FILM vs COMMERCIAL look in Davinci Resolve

Have you ever wondered what's the difference between film and commercial color grading and how to achieve it? If yes, this video is for you,
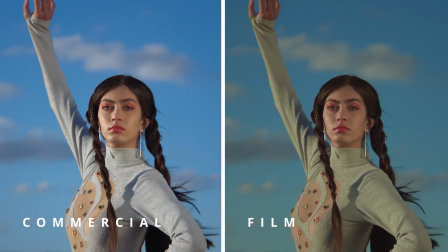as color grading film and commercials can have some differences because of different goals and aesthetics of each medium.
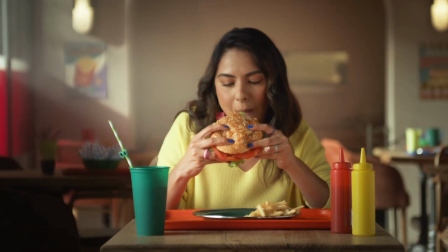The whole point of creating commercials is to draw people's attention to the product.
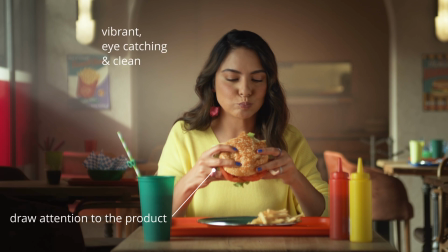Hence, the color grading in commercials always looks vibrant, eye-catching and clean. It prioritizes bright colors, high contrast, and boosted highlights to convey a sense of energy and excitement.
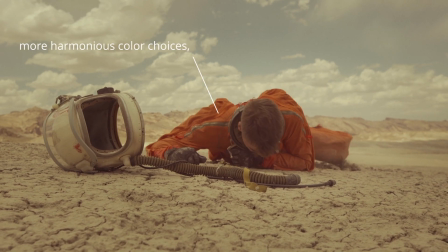The film, on the other hand, may use more harmonious and subtle color to enhance storytelling and evoke specific emotions. That's why, in the film, we often use less tonal range, and we also use other techniques, like adding film grain, to make it look more believable. In this video, I will share with you a few techniques in DaVinci Resolve that can help you to achieve both filmic and more commercial looks.
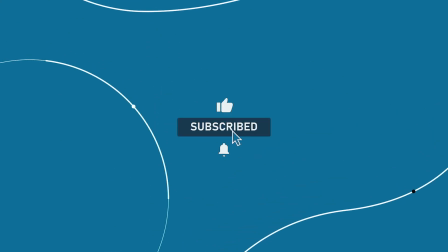Let's move to the tutorial. And this is the clip we'll be working on today.
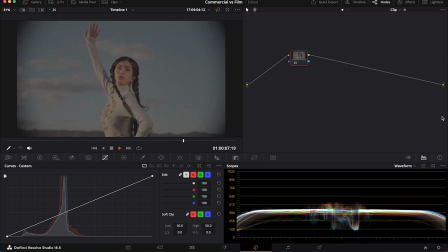It's been shot with ARRI in Log-C. So let's switch to color managed environment first to convert it to Rec. 709. And if you don't know what's the color management in Resolve, I will tag here one of my previous tutorials where I'm explaining it.
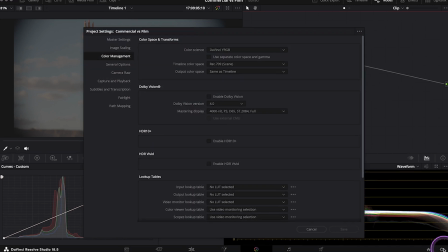So let's just go to the project settings over here. Then make sure you have your color management tab selected.
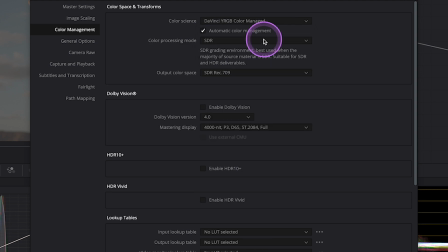And then we will change the color science from DaVinci YRGB to DaVinci YRGB color managed. Then I will leave the automatic color management here. And I will change the color processing mode to HDR, as my clip is HDR.
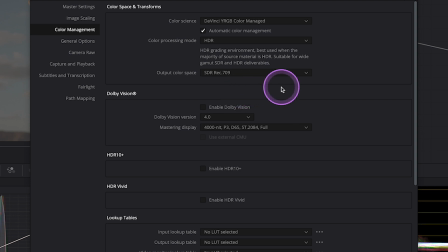And I will leave the output color space set to SDR Rec. 709. Let's hit save.
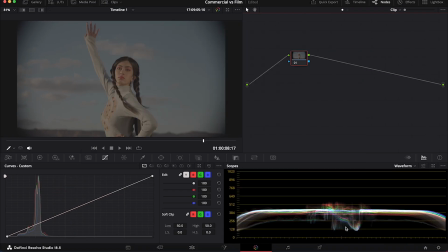And now we can see that my clip hasn't been remapped to the right color space yet.
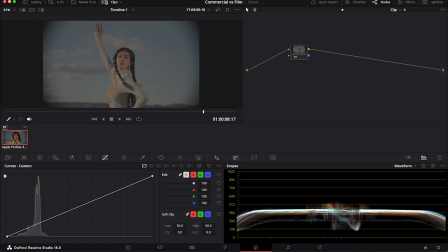And this is because this ARRILOG clip has been converted to ProRes, so DaVinci Resolve couldn't recognize the right color space. And we have to set it manually. So let's right-click on the thumbnail, then let's select Input Color Space, and in my case it will be ARRILOG C3.
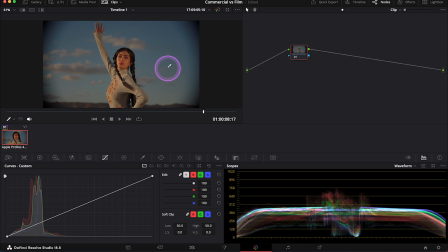And now my clip is remapped and ready for grading.
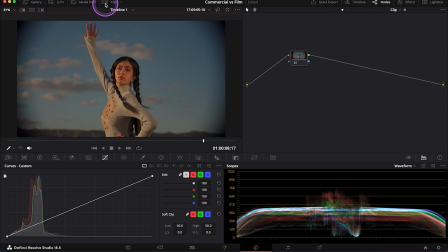And we'll start from creating the commercial look first, but before we move on to the primary color correction, let's create a note at the beginning that will be our noise reduction. You can use the noise reduction if you have an access to the studio version of DaVinci Resolve, but we'll come back to it at the very end.
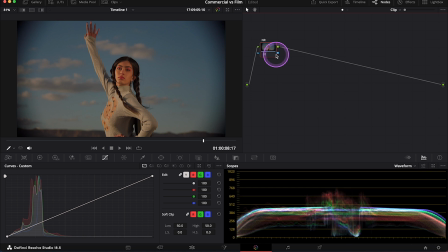And now let's create another note and let's call it exposure. And I will use my primary wheels to adjust my exposure. And as this is a commercial look, I will create a white tonal range,
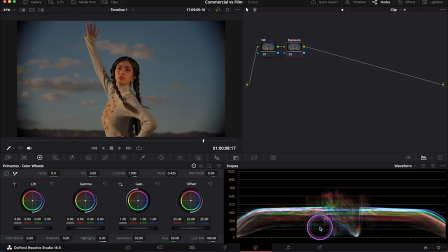which means that I'll keep my highlights as high as possible and my shadows as low as possible to get a nice contrasty look. So let's increase the exposure first, and we can do it with the offset that will impact the clip uniformly.
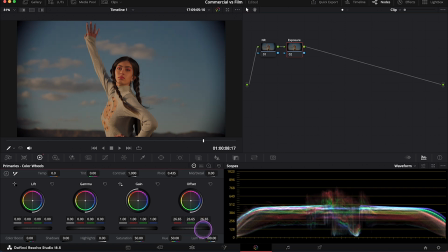So I'll increase the offset a bit to make my clip quite bright.
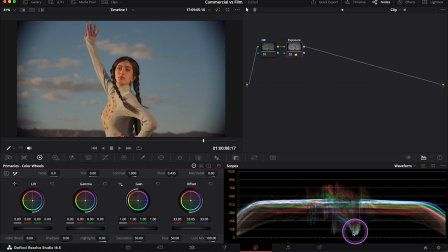Then I will not touch the shadows actually, as looking at the scopes, I can tell that my shadows already touch zero here, so they're in the right place. But I will decrease my midtones a bit.
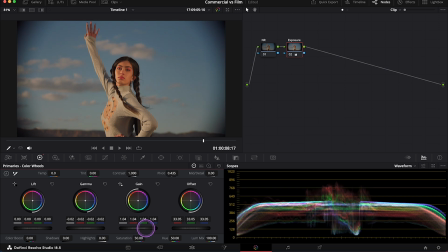And then I will push my gain, that's highlights, up a bit as well. Like this. And I will also add a bit of contrast with the contrast slider. And this is before and after.
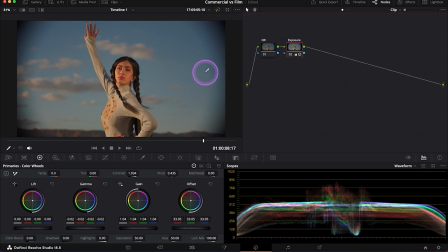I've also mentioned in the intro that the commercial look is often very realistic and clean. This clip is very warm, so we have to balance the colors properly. So let's create another serial note and let's call it balance.
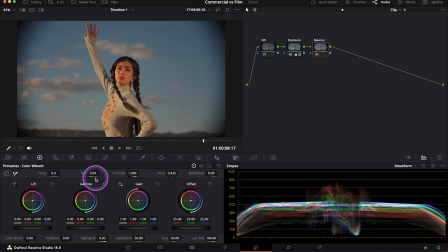And I will use my temp and tint sliders first. So let's push the temperature towards blue quite a lot. Then I will add a bit of green tint to the clip as well.
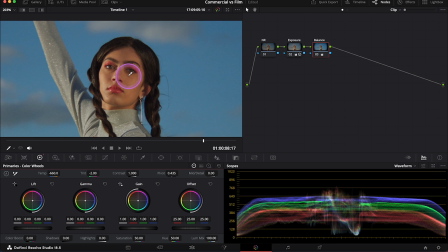And now the skin looks a bit too green in my opinion, so I will add a bit of blue in the midtones, changing the value over here. Just one point. Like this. And this is before and after.
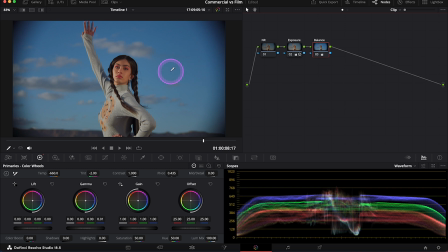A huge difference. We have transformed this clip completely. And then, as this is a commercial look, we shouldn't be scared of the vibrancy in the clip. And blue is the most dominant color here, so I will boost it a bit more with some secondary adjustments.
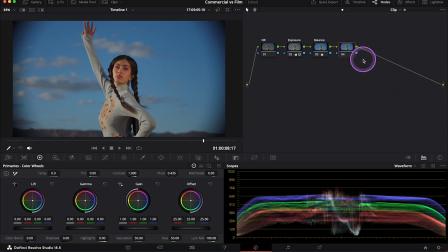So I'll create another serial node then, and I will call it sky. And then I'll go to my curves, and I will use the hue versus saturation curve. And again, if you want to learn more about curves in DaVinci Resolve,
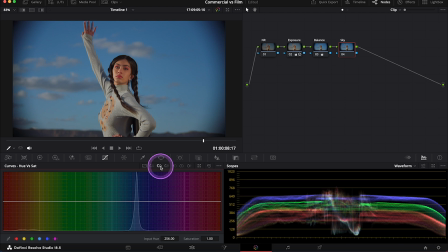I will tag here my other tutorial where I'm explaining HSL curves properly. And then we only need to select blue in the clip in the viewer. And by doing this, the point will appear in the right place on the curve. And to increase the vibrancy of the sky, we just need to push it up like this.
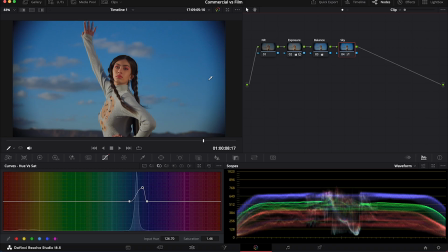And this is before and after. Now, as commercials to really stand out, we can do one more trick. We can boost the highlights in the clip even more. So let's create another node and let's call it highlights.
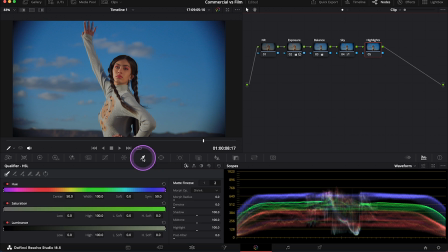And now let's go to the qualifier over here and let's turn the highlight on to be able to see the selection. And we'll focus on the luminance slider. So by pushing it up, we will select only the brightest parts of the clip.
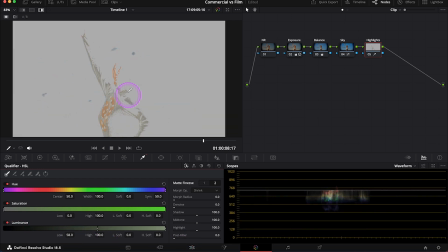Like this. And we should also soften it right here. And then I will push it a bit up even more. Sometimes it takes a while to get to the right point.
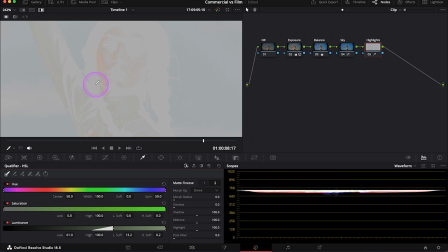Okay, I think this works for me. I really want to select only the brightest parts of the clip.
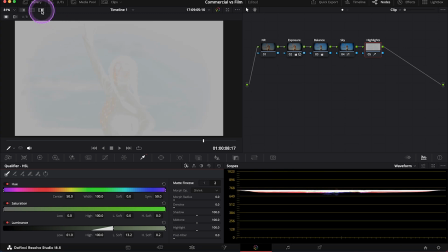So let's turn the highlight off now. And we can, for example, go back to the white curve.
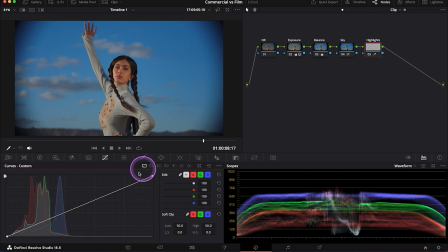And we can boost highlights by pushing them up somewhere in the middle.
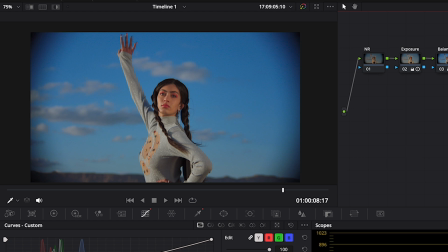Like this. And this is before and after. So we've created that quite shiny commercial look.
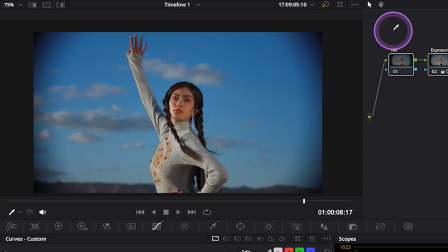I really like it. And now let's see properly before and after.
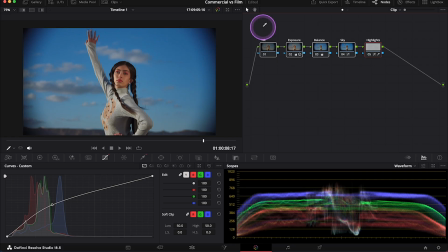Great. And now we will transform this clip into more filmic look and we'll use this grade as a base. So the first thing I will do is to change the tonal range of this clip.
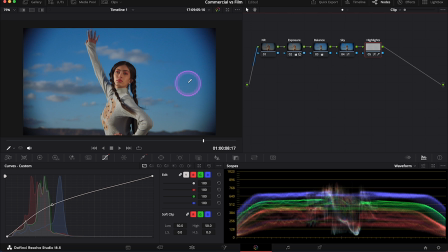I want to have less prominent highlights and the shadows, and you'll also be able to see it on the waveform as we'll be compressing it. So let's create a new node and let's call it film exposure.
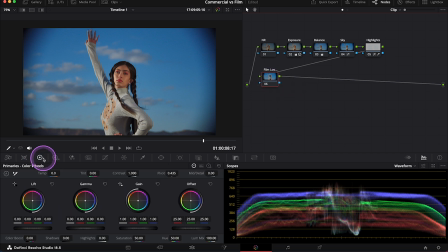And I will go back to my primaries again and we'll start from pushing lift up and gamma down, pushing lift up and gamma down to increase the shadows and at the same time to decrease the midtones to get more dense look.
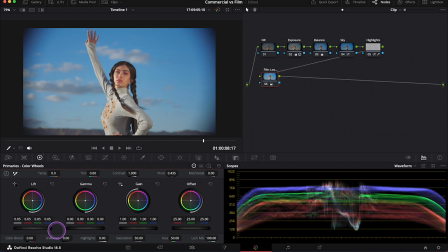So let's do it.
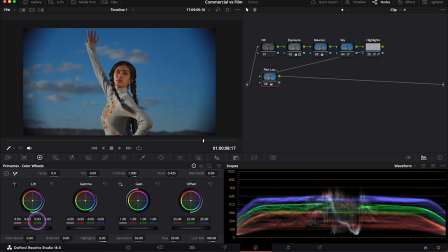I am just slowly, step by step, increasing my shadows and decreasing my midtones like this.